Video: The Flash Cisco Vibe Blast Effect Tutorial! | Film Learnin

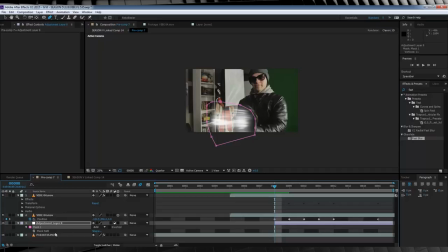We'll then hit M on the keyboard and hit the stopwatch on mask path. We'll then move forward one frame and expand our mask to cover the entire blast that's moving out of the frame, like so. Nice. We'll then add some effects to this adjustment layer, because that's what it's for, right?
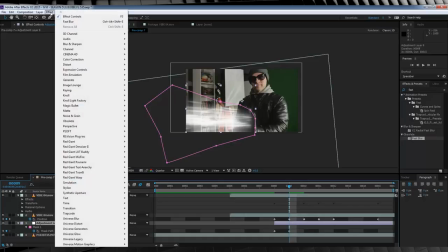Firstly, some color. Let's head up to Effect, Color Correction, and add a photo filter.
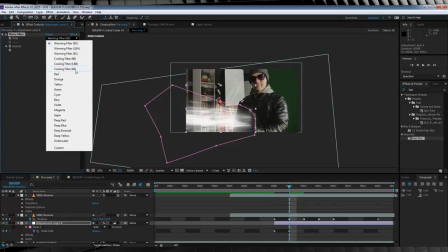From the drop-down menu, I'm going to select Cooling Filter 82. And there we go.
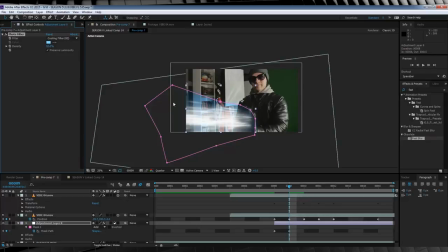And then I'll set the density to 52. Now from there, it's time to add some displacement to sell the blast is flowing out in waves.
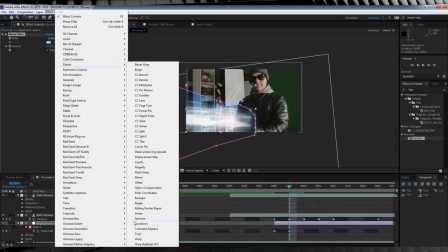Let's head to Effect, Distort and add Turbulent Displace. From there, I'm going to set the displacement type to Bulge Smoother.
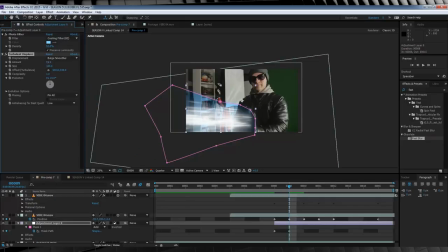I'll then set the amount to 35 and the size to 78. But guys, feel free to have a play with these settings. because you may find that they don't suit your shot. Next, let's grab our offset target, hit the stopwatch, and we're going to place that target right on the hand of our actor. We'll then move ahead to the end of the comp. Now let's zoom out. There we go.
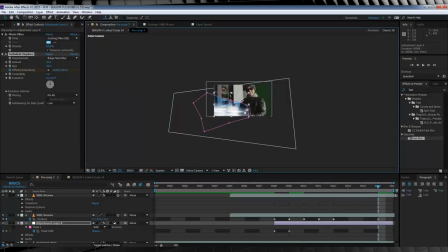And then let's move that target way off frame so it's in the direction of your blast.
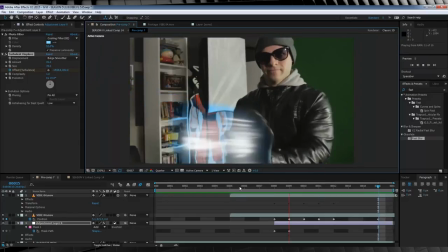If we check out a preview, we can now see we have a nice wave of flowing energy out of our hand like a pulse. Moving on, let's duplicate that adjustment layer and drag it above everything. We'll then duplicate it once more. From there, I want to separate the coloring from the displacement.
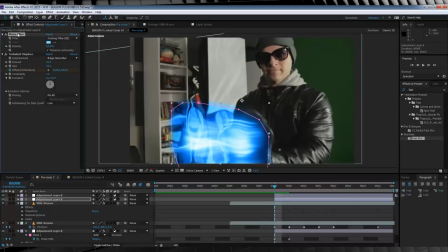So let's click on that bottom adjustment layer and delete the photo filter. There we go. Then of course, let's click on the top adjustment layer and delete that displacement. We're doing this merely to make it easier to work on these effects separately. So let's turn off the coloring layer and work on that displacement for now.
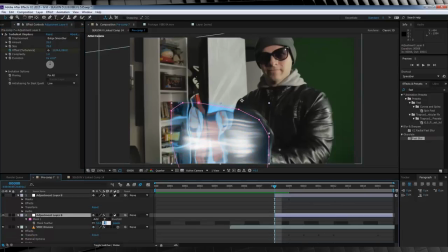Now firstly, we're going to hit F and we're going to increase the feather on this mask to 105. So with our displacement, I'm only going to change one thing. I'm just going to increase the amount of our displacement to 41. This will give us a little more variance in our displacement, and this not only covers the blast itself,
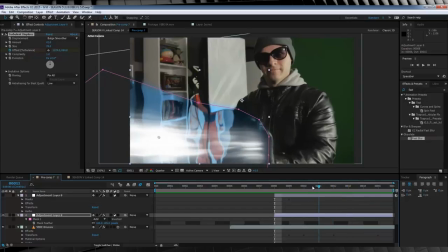but it also displaces everything else under it as well, including our first displacement. In other words, it gives our effect a little more depth.
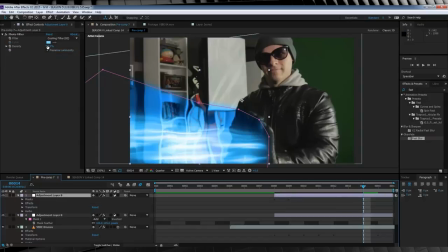Next, let's turn on our coloring layer, and I think I'm going to bump the density down to say 20 or so, as the coloring is a little bit overpowering. Next, I'm going to hit F, and I'm going to increase the feather amount on that one to 300 pixels.
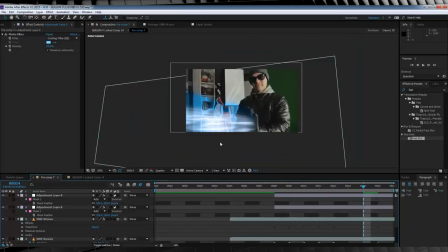That way, it just spreads out nice and smoothly. Nice.
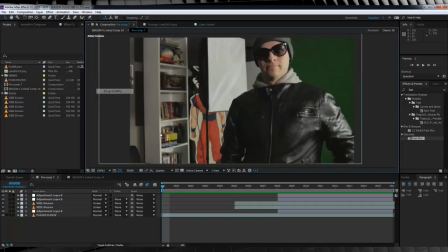Now guys, I'm not entirely happy with the vibe glow, so here's a quick fix for that.
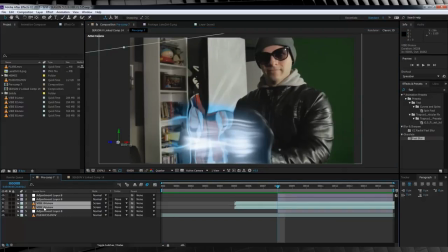What I'm going to do is select both vibe layers, right click, and hit pre-compose.
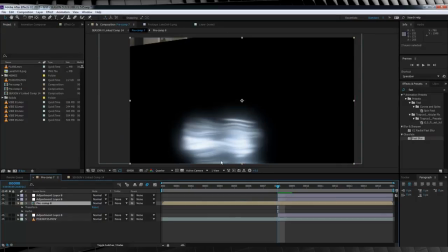I'll then make sure that all attributes are moved into the new composition, click OK, and then we'll change the transfer mode on that pre-comp to screen.
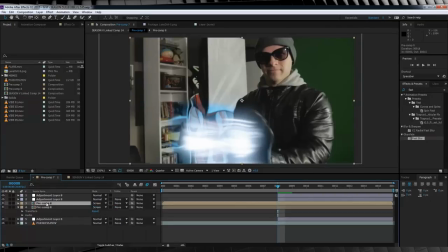From there, I'm going to duplicate that pre-comp, and then add a fast blur to that. And then I'm going to increase that fast blur up over 400. That way, we get a much better glow.
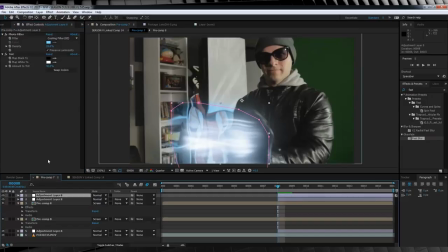But I'm not finished yet. I'm also going to head up to our adjustment layer and copy that photo filter and paste that onto this pre-comp as well. I'll then select the fast blur and then hit Ctrl V and paste that photo filter one last time.
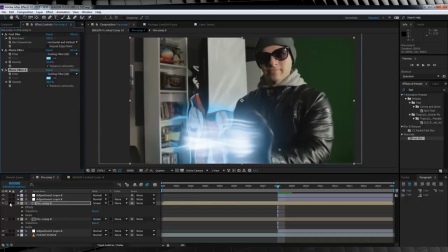Now if we solo both of those pre-comp vibe layers, you can see we have a much better result and it looks pretty good just on its own.
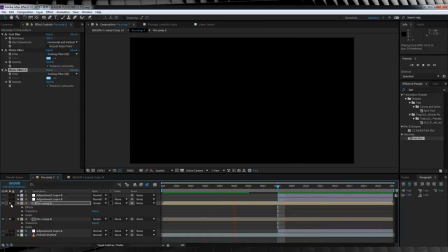Now, let's move on. From there, let's add a flare, because who doesn't like flares?
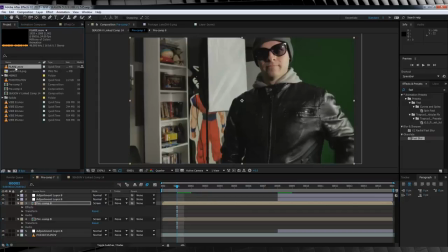Now since not all of you have optical flares or No Light Factory installed in your version of After Effects, I've included a flare file that you can add to your footage.
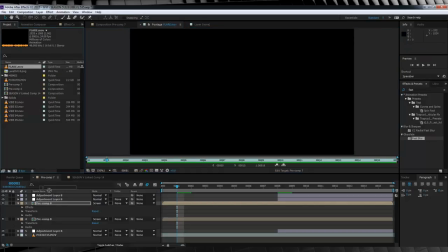So let's just grab said flare and drop it into our scene and change the transfer mode to screen.
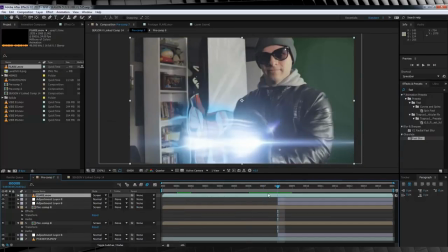Done. Now you may have adjusted this one a little bit, but not for me because I made this one for my shot, so lucky me. So our effect is almost done, but our last cherry on top is adding some of that lens dirt to our scene,
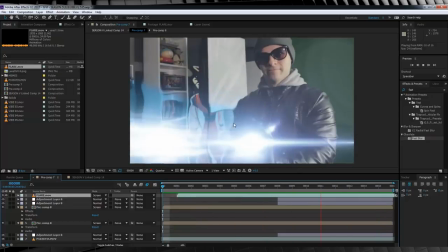because as we all know, the VFX team on the Flash love them some lens dirt.
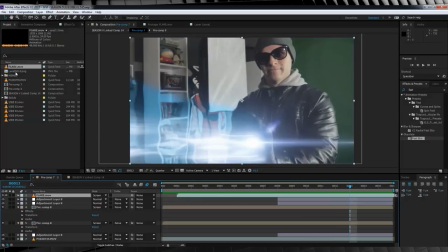So I have a lens dirt still from Action VFX that I've downloaded from their free download section,
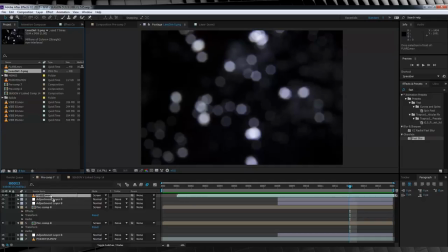and I'm just going to drag and drop that into my comp and trim it to start when our blast starts once again.
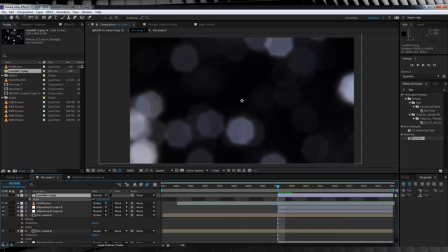I'm going to scale it down like so, and then change the transfer mode to screen.
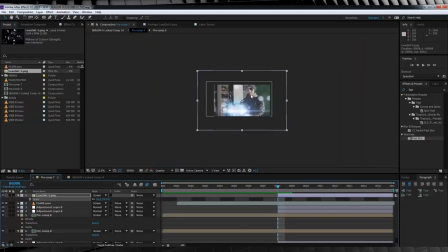I'll then grab the pen tool and just draw the exact shape I want.